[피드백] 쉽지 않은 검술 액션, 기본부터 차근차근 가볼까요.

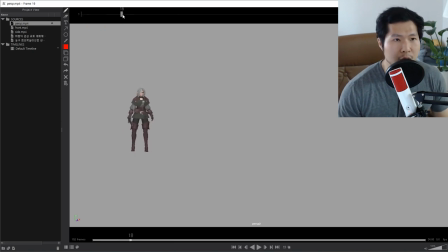251s
앞부분이 있음으로 해서 자 준비했다가 갑자기 다시 점프해서 다시 모으고 또 다시 준비, 이렇게 동작이 중복되는 느낌이 있어서 요 부분을 피해 주시면 좋을 것 같아요. 그리고 이렇게 준비 동작을 할때 발이 그냥 쭉 미끌리고 몸하고 동시에 가죠. 지금 발이 그냥 쭉 몸하고 동시에 가죠. 그리고 이 발이 슥 따라옵니다.
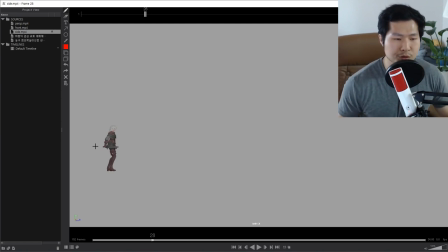271s
이런 기본 자세에서 저런 준비 자세로 갈때 웨이 시프팅을 보여줄 수 있는 좋은 기회인데, 저 구간을 좀더 정교하게 만들 필요가 있어요. 먼저 이 발이 뒤로 가려면, 물론 지금처럼 미끄러져도 됩니다. 근데 이건 너무 애니메이션이 디테일이 약간 약해 보이거든요. 발을 밀 때도 그냥 밀리는 게 아니라 이 주동하는, 이 리딩하는 부분이 먼저 가고 나머지 부분들이 따라오는 그 타이밍이 있어요. 그게 지금은 발과 몸과 위에 상체와 동시에 쭉 이렇게 가는데 굉장히 인위적입니다. 그렇게 하시면은 애니메이션이 좀 러프해 보이니까 먼저 이 자세에서 뒷다리가 먼저 가줍니다. 그 뒤로 가더라도 이 발이 떼지는 순간 이렇게 체중이 무너지지 않게 뒷발이 먼저 슥 가면서 그 다음 뒷발이 한 70% 이상 갔을 때 이 골반은 한 30% 정도 따라오기 시작합니다. 그러니까 웨이시프팅이 원래 그래요. 그러니까 이게 먼저 간다거나 둘이 같이 간다거나 하면은 CG 느낌이 너무 나니까 실제 사람이 그렇게 움직이기 쉽지 않고요. 슥 이런 느낌이 그래서 약간 팔도 그렇고 머리도 그렇고 지금 오픈셋이 보이죠? 다리가 먼저 가고 몸이 가고 그 다음에 상체가 따라오고 저거를 한번 보여주고 이쪽 발이 지금 끌려오는데 뭐 이런 건가요? 이걸 굳이 보여주고 싶다면 조금만 보여주셔야 돼요. 그러니까 왜냐면 무게감이 너무 떨어져 보이기 때문에 회피 동작이면 저게 맞거든요. 저게 회피 동작이 아니라 준비 동작이잖아요. 그래서 이 정도? 이 정도 선에서 준비하면 좋을 것 같고 앞부분 발 바꾸는 부분은 잘 모르겠어요 사실. 그러니까 이렇게 갔다가 다시 이렇게 했다가 다시 이렇게 하니까 너무 산만하거든요. 약간 심플리파이 해줄 필요가 있어요. 제가 제안 드리고 싶은 거는 처음에 저걸 보고 감정을 먼저 생각하세요. 캐릭터가 이게 좀 여유 있는 거라서 이렇게 한 건지 그건 잘 모르겠는데 자 이제 싸우자 이렇게 됐으면 싸우자 이 정도인데 그러니까 작은 움직임 후에 갑자기 슉 가니까 서로 연결이 잘 안 돼요. 그냥 큰 동작으로 뒤에 쭉 갈 거면 앞부분에서 그냥 차렷 있다가 이쪽에 살짝 웨이 갔다가 앞발을 한번 딛고 이게 엔틱 자세가 된 다음에 뒤로 쓱 가는 그 느낌으로 해서
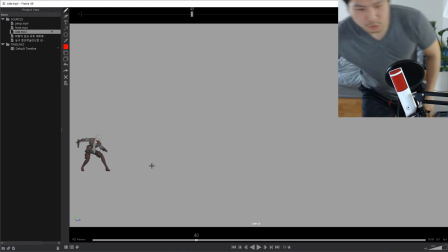424s
뭐 이런 느낌? 그렇게 해서 좀 동작을 심플리파이 했으면 좋겠어요.
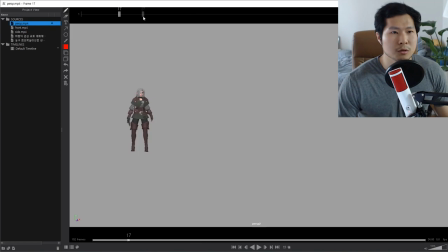432s
오케이. 그리고 아까 말씀드린 것처럼 여기서부터 사이클이 쭉 들어가는데 일단 사이클 얘기는 조금 이따 다시 할게요. 자 멈춰있기에서 뛰기로 들어갈 때 지금 그냥 머리를 보면 좀
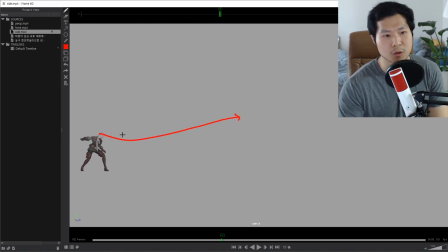448s
약간 엔틱 들어갔다가 슥 이런 느낌으로 가주면 좋을 것 같은데 지금 이렇게 하늘로 승천하면 안 되죠. 약간 이런 느낌으로 들어가주면 으아 하는 그 가속도 붙는 느낌이 들 것 같거든요. 지금 처음부터 가속도 없이 상체가 딱 바로 서 있는데 약간 앞으로 숙이면서 그 속도를
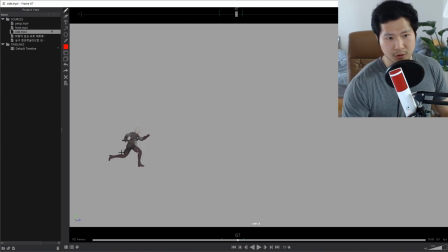470s
끌어올리는 구간이 있어주면 좋을 것 같아요. 그러니까 여기서 한번 우사인 볼트 같은 거 뛰는 거 보면은
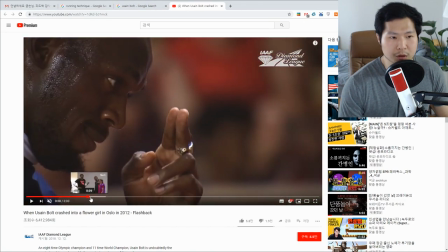477s
이 사람이 완벽하게 뛴다는 걸 전제로 저희가 레퍼런스로 한번 볼게요.
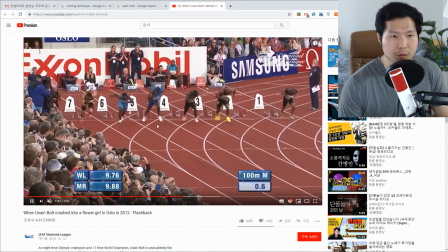482s
그러니까 한번 어떻게 가속도가 어떻게 붙나 봅시다. 자 숙여져 있죠? 점점 상체 올라오는 거 보이나요?
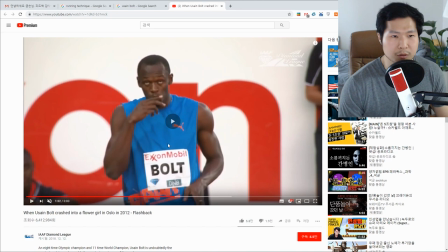488s
점점 상체 올라오죠? 한 번에 바짝 서지 않습니다. 이렇게 퍼펙트하게 뛰는 사람도 자 보세요.
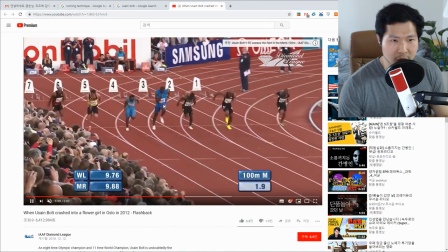493s
자 숙여져 있다가 고개 점점 들죠.